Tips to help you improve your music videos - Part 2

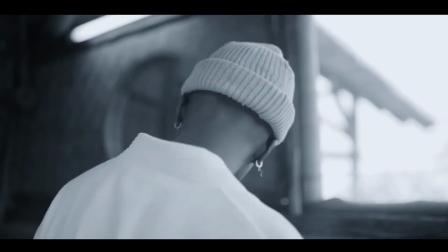Lenses with nice depth of field have an aperture as low as 1.2
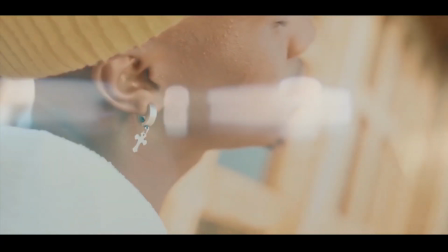1.8 but most lessons like the one i always use starts at 4.
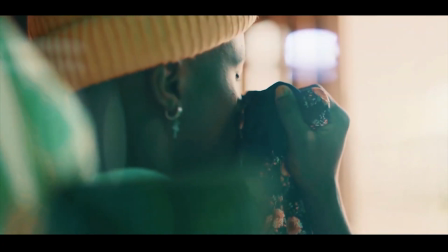if you understand the concept of aperture how aperture works you will know how
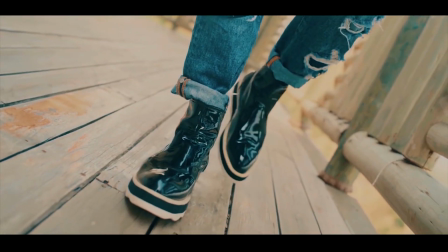you know how easy it is to get that depth of field and
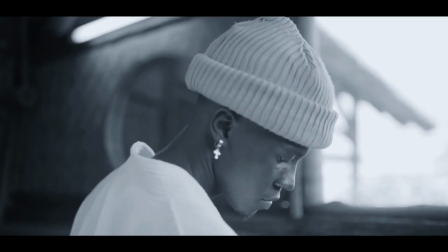what i can say is that depth of field works best in shots
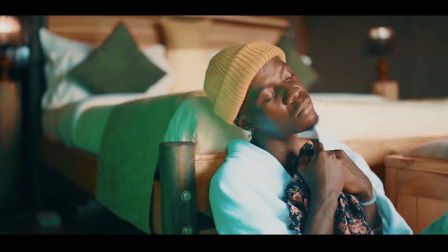where you know your character won't be moving a lot so you be
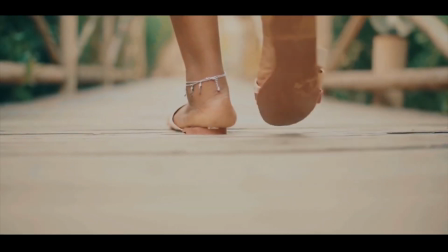careful when you're looking out for depth of field if it is a if
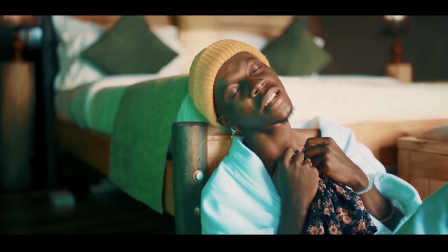it is a song that requires a lot of movement make sure your aperture is
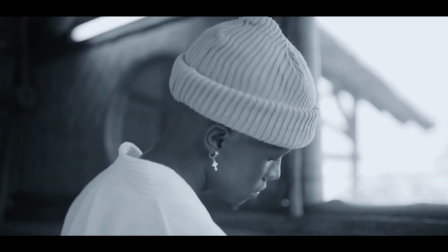is in high numbers for example my list moves from 4 to 22 higher
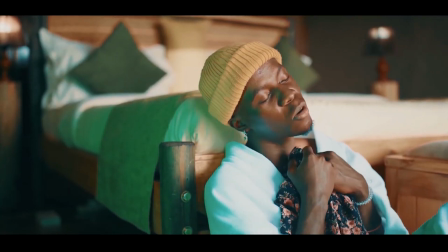numbers won't give me depth of field depth field helps you to focus on certain
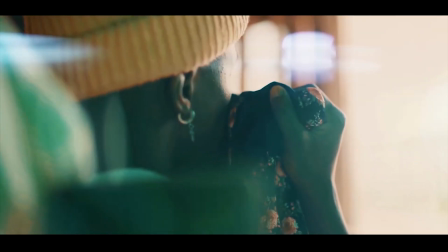things that you want your viewers to also focus on you you
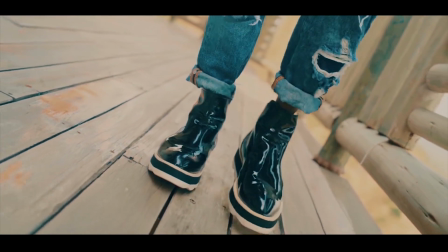are showing your viewers you're directing your viewers eyes where you want them and
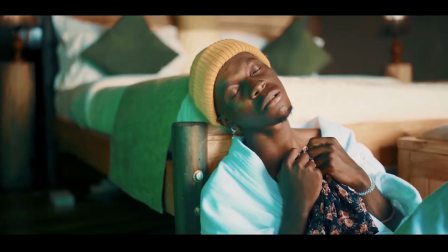you also control and use the distraction around and you want your viewers to know what you're actually showing them